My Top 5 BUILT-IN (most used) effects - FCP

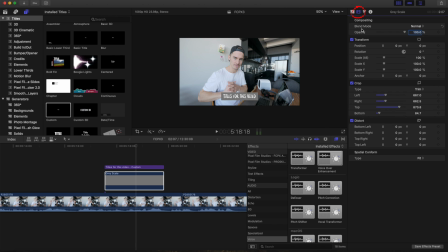246s
Now clicking that grayscale, I'm going to adjust the opacity. Drag that bar down a little bit. Now I'm going to select the color, drop the shadows just to alter, again, the color slightly.
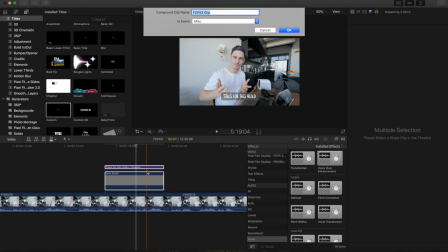261s
Now I'm going to select the title and the background color, 2-finger click, select new compound clip, and that will flatten both of those together.
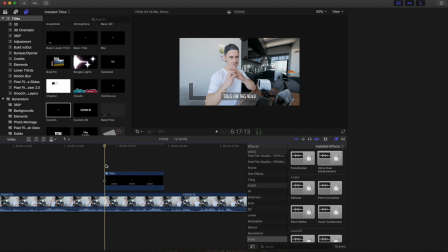270s
Now we're going to repeat the process we did before. Go to the first frame, go to transform tool, I could drag the title off the screen, then clicking the new keyframe, then 5 keyframes over, 1, 2, 3, 4, 5, drag the title onto the screen.
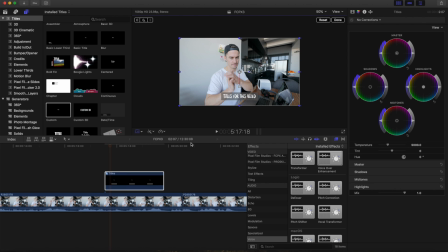289s
Then I'm going to do the same thing at the end. So I'll go to the end of my clip, go 5 keyframes or 5 frames back, select the keyframe, go back to the end of my clip, and then drag it off. And this is what it looks like. The titles I'm using for this video.
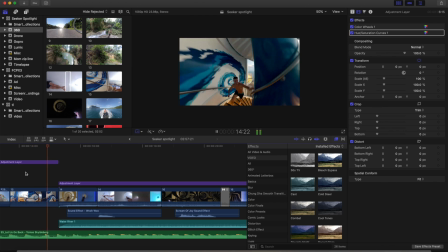305s
Shoop. Okay, last example, let's use a real world scenario, a client video that I made for Royal Caribbean's YouTube channel.
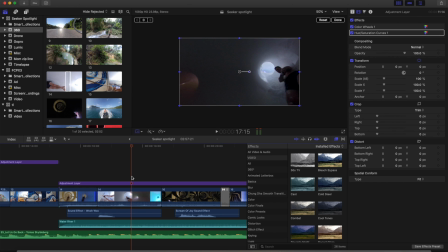313s
And we're going down a slide with a 360 camera, and I want to line up the tubes as we make the transition.
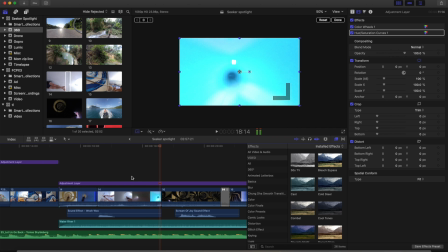320s
So as you can see, this transition, they're off. The two slide tubes are off.
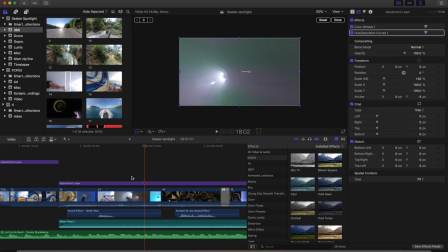325s
We want to line those up to make a seamless type of cooler transition. So this is the way we can use the transform tool here. So we'll back up our clip a little bit, select the keyframe,
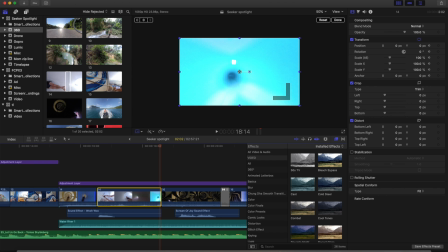336s
and we'll go to the end, and we'll try to line up the two tubes exactly the same. So the way we'll do that is we'll make the clip bigger, and we'll try and line them up. Let's check it here. So they're not quite aligned yet. So let's make the clip a little larger, and we'll try and make those perfectly aligned.
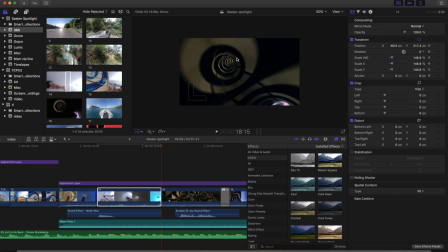355s
Let's check that. That looks pretty good. Okay, let's watch it back from the top.
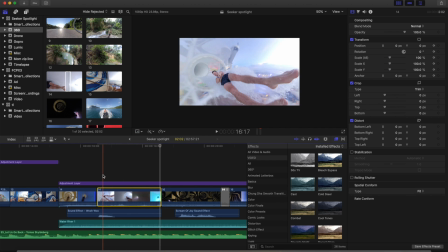361s
Let's go back to the beginning of that clip and see how the transition looks.
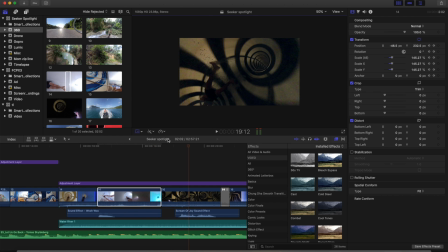370s
All right, looks better. Very subtle, but looks better.
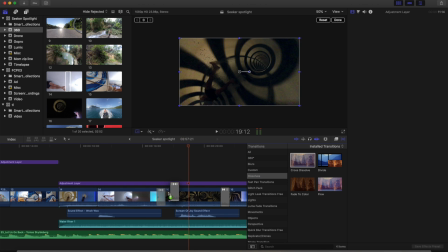373s
Now we're gonna drop a quick dissolve, across dissolve between the two slides, and it should be a nice seamless transition there.
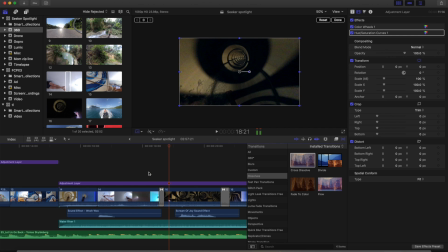383s
Oh, yes.
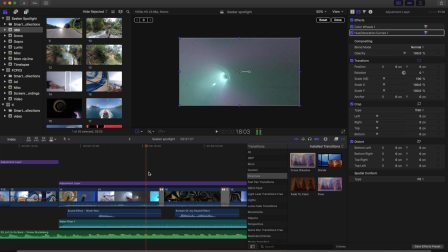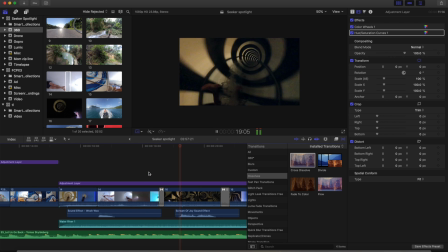389s
Much better. Effect number 2, and that is the focus point or vignette. So basically the point of these two tools is to draw the eye to wherever you want in the frame. So I'll give you an example now, is we can put either a focus point to draw the eye to my face, or even a vignette, and again that draws the eye inward. Here are some other clips with a focus point or a vignette that makes your video look a little better.
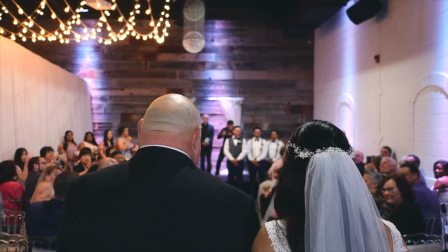418s
Okay, here's some footage from a wedding. So we have a long shot right here, no vignette, no focus point.
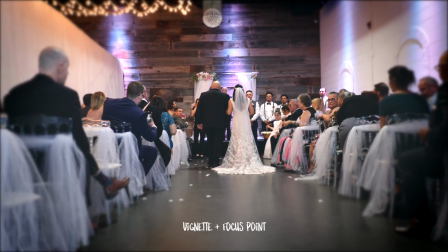424s
Here's the vignette, and finally the vignette and the focus point together, making for a very dreamy, surreal feel.
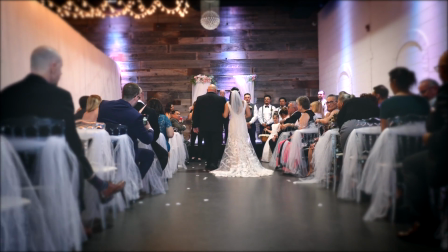429s
Now this effect is a bit strong. We want to keep it subtle, of course, but for the purposes of this video, we'll show you how we do it.
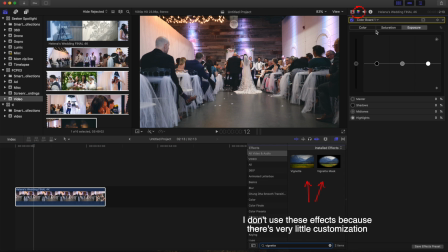435s
So here's our clip. We want to select color board, and we want to select the color add shape mask. So there's our mask. I'm going to drag that to make it look a little bit like a vignette with the horizontal and the vertical.
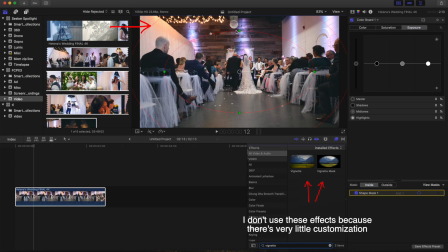449s
So that second ring that we just pulled out is the feather. So the larger we make the second ring, the smoother the feather is. So now we want to select the outside ring, and here make sure exposure is selected,
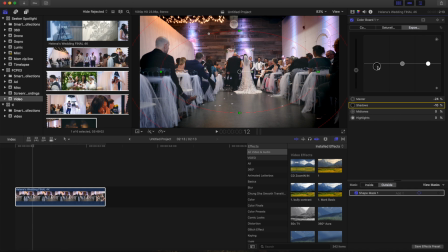461s
and we drop down the exposure in the shadows or the total exposure, and that will give us a bit of a vignette. On the inside, we can raise the highlights if we want to make a more contrasted look. So we're going to adjust the outside again, maybe the mid-tones down a bit.
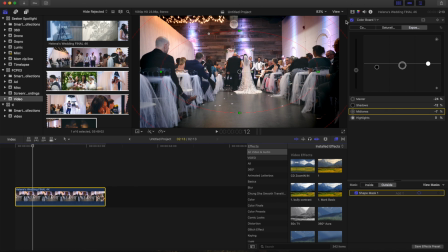478s
Making sure that it's subtle. Here's before and after. The eye is really drawn inward. All right, next we're going to find our focus point. We can just type in focus, and there it is. Drag it on top, and of course the default is super strong.